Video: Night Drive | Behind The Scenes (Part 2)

So I got a little bit of a brown stain in my pants due to the fear of the cold. Well, you know, nothing I can't handle.
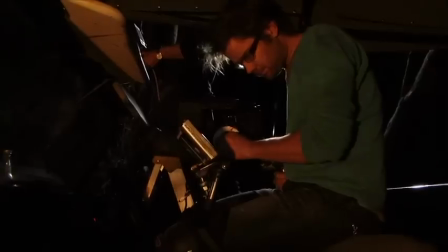(4:21)
I think it's important to say that Trevor Calvary is just, I mean, he's a phenomenal cinematographer.
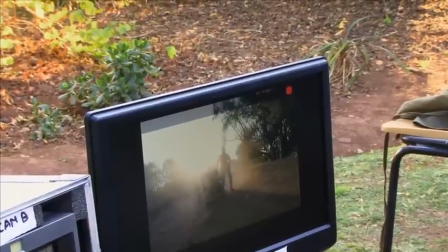(4:28)
He pays extreme attention to detail. And first and foremost, his consideration is always the story.
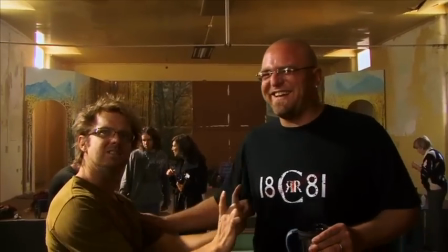(4:36)
But when he first approached me with the idea of shooting on a high-end stills camera, I was a bit skeptical.
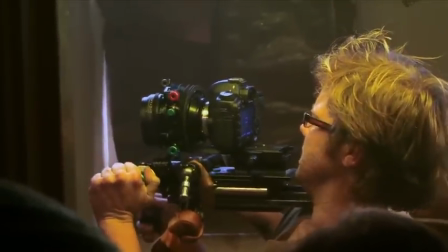(4:43)
But then he showed me some footage of music videos that he had shot and I was sold on the spot.
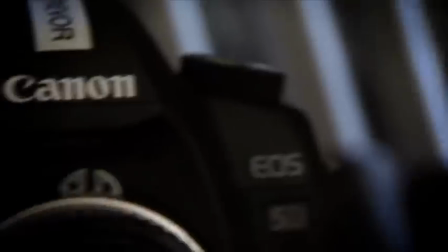(4:51)
Nightjave was a first in that it was shot on Canon 5D Mark II cameras. As far as we could tell when we shot, it was the first time those cameras had been used on a feature film ever.
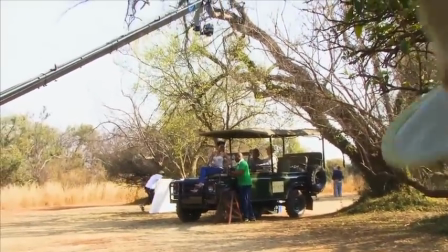(5:02)
It was a stylistic choice. Trevor, our DP, suggested it.
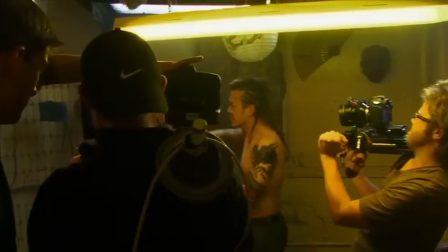(5:07)
And for the film that we were making, it was the right camera to choose. I think the images speak for themselves.
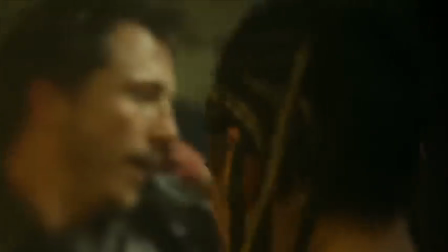(5:14)
Amazing thing specifically with the cinematography department, we had been testing cameras for specifically low light capability because we knew we had to shoot so much light in the middle of the bush. You don't want to be dragging a whole lot of lights and generators into the bush. So we ended up seeing a test on the Canon 5D Mark II, which was incredible, was incredible what this little camera can do.
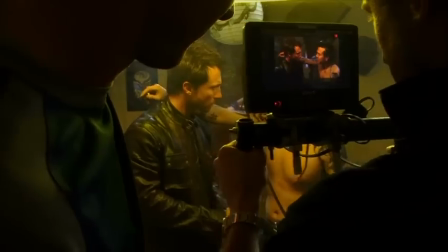(5:39)
The other thing is it's really, really small, so you can get it into places you can't get anything else into. The style of the way South African cinema has been shot, it's kind of moving away from that traditional sense, you know, more cutting edge, very gritty feel to it.
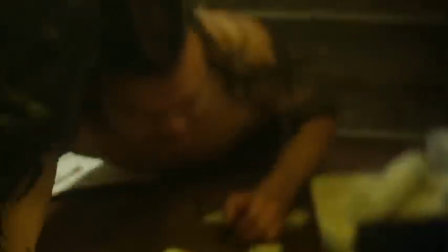(5:55)
And I was pleasantly surprised. Those things, you know, I want to have one of those for myself because they're pretty amazing. we did run into a very interesting problem though because the camera is so small
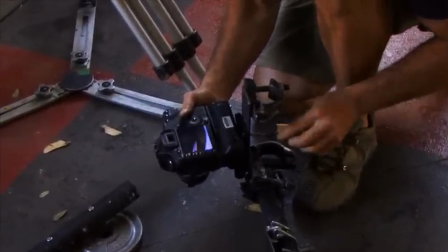(6:11)
it weighs almost nothing therefore the slightest shake
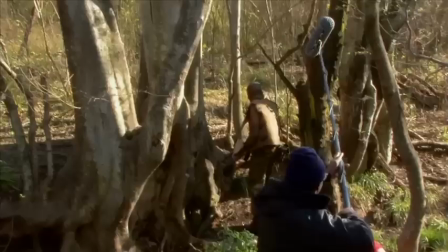(6:17)
the slightest breath from your operator shows up as a shake on screen so suddenly we had this
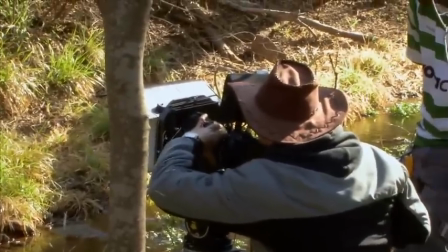(6:23)
problem so we had to start getting creative our grips department They came up with this piece of equipment which they lovingly named the Stingray Which is a handheld rig which they had to design and build for this camera It did not exist before we shot this movie
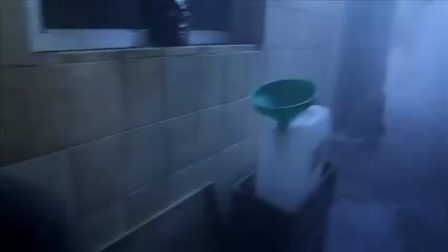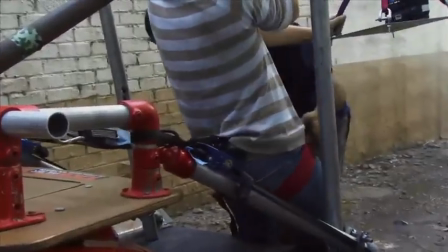(6:48)
In terms of building handheld rigs for the camera body mounts,
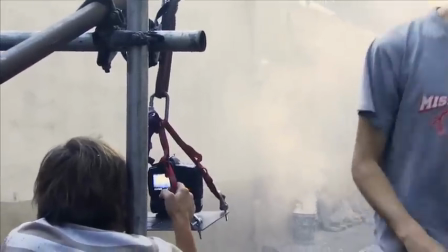(6:53)
I think the end result was to further amplify the story in creating this jarring and frenetic energy that was needed,
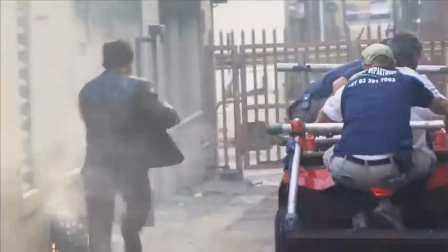(7:01)
particularly in the chase sequences. The initial things that Justin did speak to me about and was kind of quite specific about was trying to encapsulate visually Sean's post-traumatic stress disorder that he was suffering from in the movie and to try and capture that visually. And then Trevor also suggested that we use a swing and tilt lens and what that did for
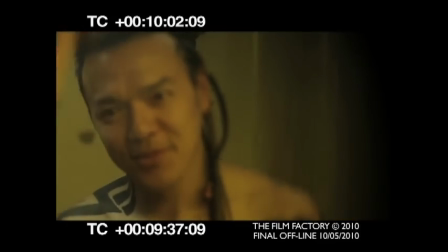(7:24)
us is in certain scenes it blurs in and out certain sections of the image. And I think that was very important because it shows Sean as a character trying to maintain his grip on reality. We did quite a few tests with that regard in terms of adjusting his perception of time during those moments,
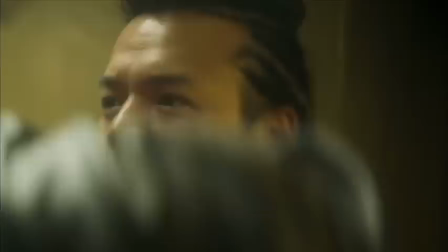(7:45)
adjusting his perception of his relationship between himself and the world and what was actually happening.